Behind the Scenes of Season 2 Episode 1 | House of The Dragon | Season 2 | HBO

Like, the grade for House of the Dragon is quite different to the grade for Game of Thrones. But you still want the fans to get that little buzz of excitement as well that we get from shooting it again.
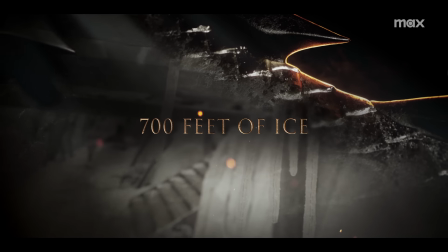We definitely did not want to reinvent the wheel with the wall and Winterfell. That was such a sort of fond memory for all the audience. We've tried to do justice to it and bring it back as they remember it.
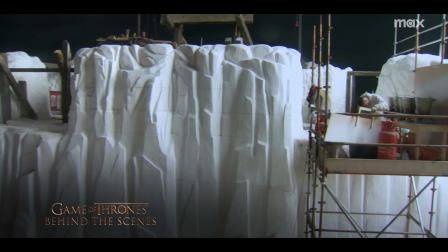So I had to have that Game of Thrones look, and we went back to see how they did it and get that feel as closely as we could.
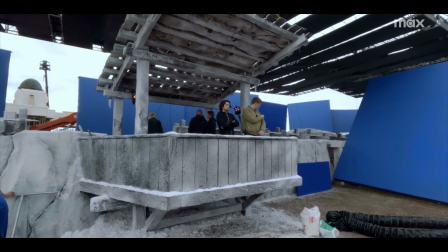That was necessary to hold within the scriptures, if you like. Quite a part of that set, actually, is digital, so we'd done all of those drawings prior to shooting.
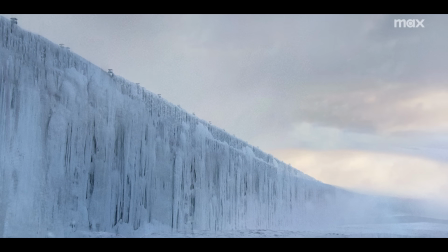The whole opening was really heavily previews. You know, it's a huge wall. You need to make sure that we kind of get a sense of that.
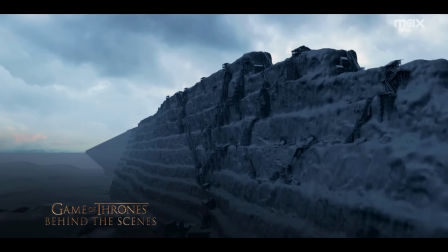We do have some assets that have been kept from Game of Thrones that we can work with, but of course, you always develop on them.
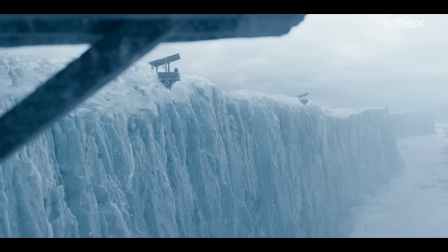Visual effects moves quite quickly. There was the Backlot set, which is up on top of the wall.
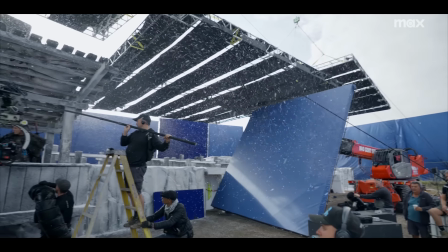It's so cleverly built that most of what we're seeing is just the sky until you go out on the kind of outward pieces, and then that becomes our world.
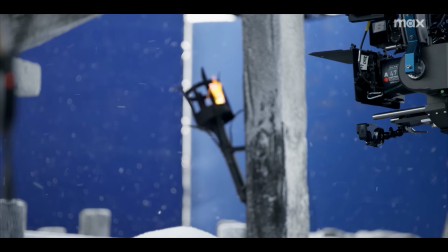It's a pretty contained set, once we're in it from a dramatic point of view. We're adding the northern view, which we all love and fear.
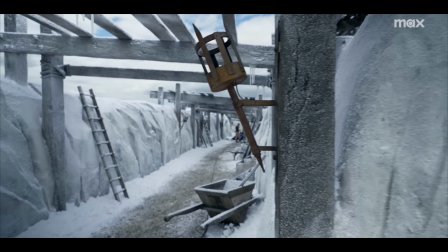What does it keep out? Yes.
To get it right was important, so we used all the references that we could from the original build.
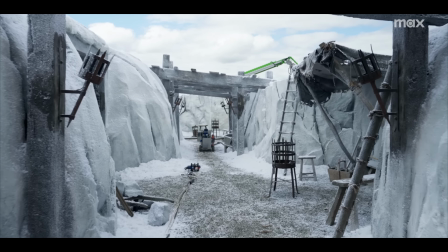We thought we'd try and give it what it deserved in giving it an icy feel to it, which we did with wax.
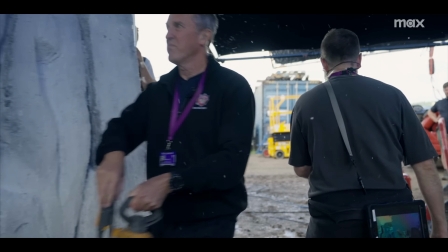It's amazing how much fake snow and stuff can really make you get in the mood for it.
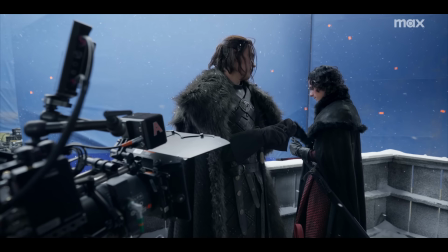There was a couple of times where me and Tom, who plays Craig, and we're trying to do our lines, and you know, you just get a couple of snow up the nose, because there's just snow everywhere. I wanted my snow to be a little bit whiter because their wall is older so I wanted it to be newer you
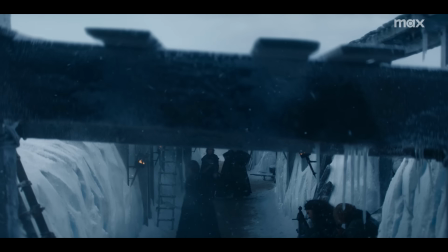have to stipulate like I want icicles I want a bit there and a bit there and you go down and tweak it during the day and then we will dress it
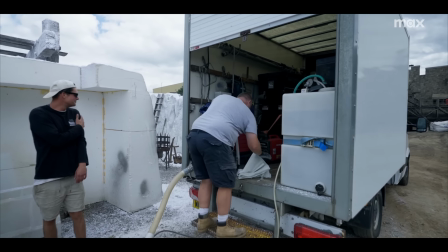with like make it sparkly and all that kind of stuff what we have on the van there is a krendel that's an agitator
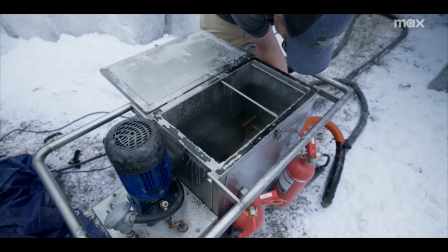so we put the product in there the agitator kind of breaks it up and stuff first got a water tank that Pump some water down to this nozzle here.
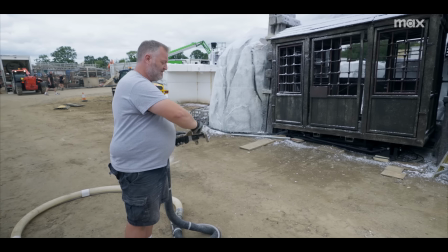Paper will come through then as well. Test the water. Good.
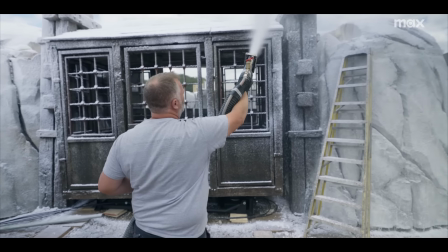We've got a 300-litre drums, tanks there as well, that we use. So we'll probably use one or two of them, depending on how big the dress is.
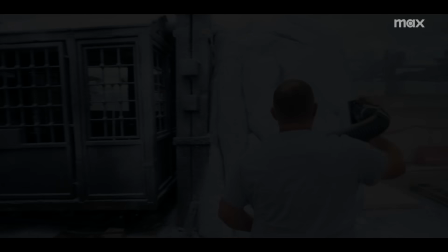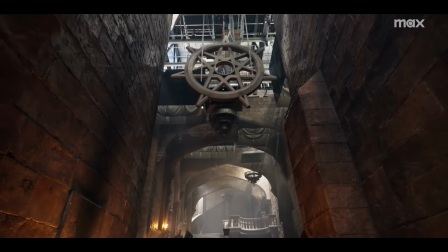The main changes really have been different people have moved into different spaces with the change of regime. There was a thinking in how we distribute those apartments. Obviously, when Helena became the queen, she would inherit the queen's apartments.
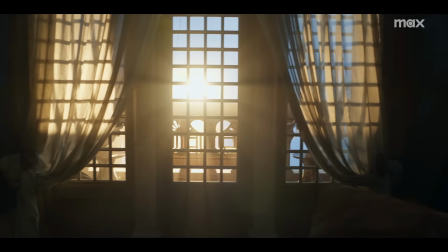When it was Alicent's reign, it was quite monastic and minimal to support her character.
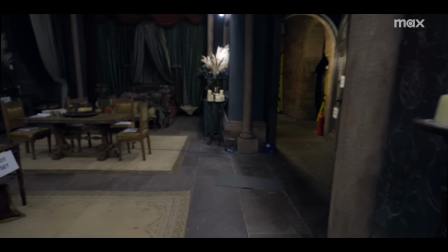And now Helena, who is much more dreamlike and of the natural world,
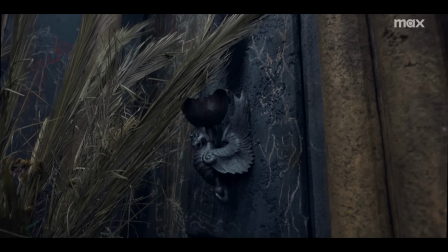has actually scrawled what we could respectfully call graffiti on the walls to illustrate her thoughts, her thinking process, just as any writer or artist might make notes in a book or a sketchbook.
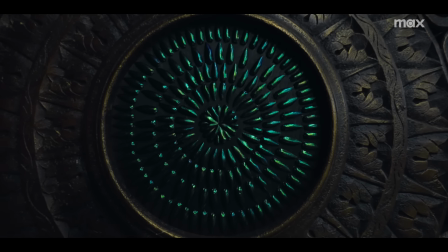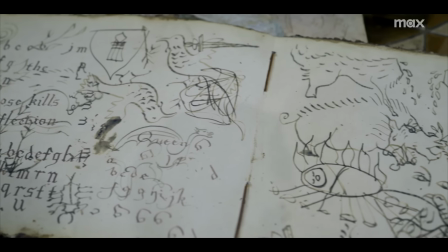Helena sees and perceives the world in a different way and cultivates different things out of day-to-day interaction than perhaps you and I would.
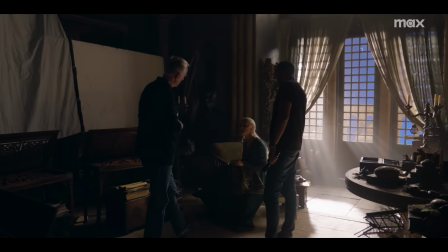She has graffitied her walls with her dreams, and we think it really imbued the place with a great deal of character for her.
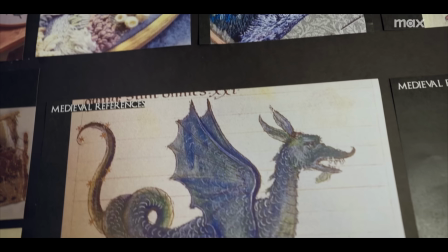Helena was fantastic. Her character was engaging. You know, the fact that her anxiety and her walls, the graffiti and graphics, that sort of exposes the life that she's going through and her only way of escapism.
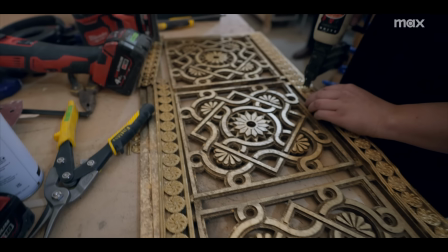I introduced these really beautiful cabinets, which I bought in India, actually. They were high up in this kind of, like, room that I wasn't allowed to go to, covered in dust and dirt. And the people were saying, you can't go up there. And I was like, I've spotted four of these cabinets. I want them.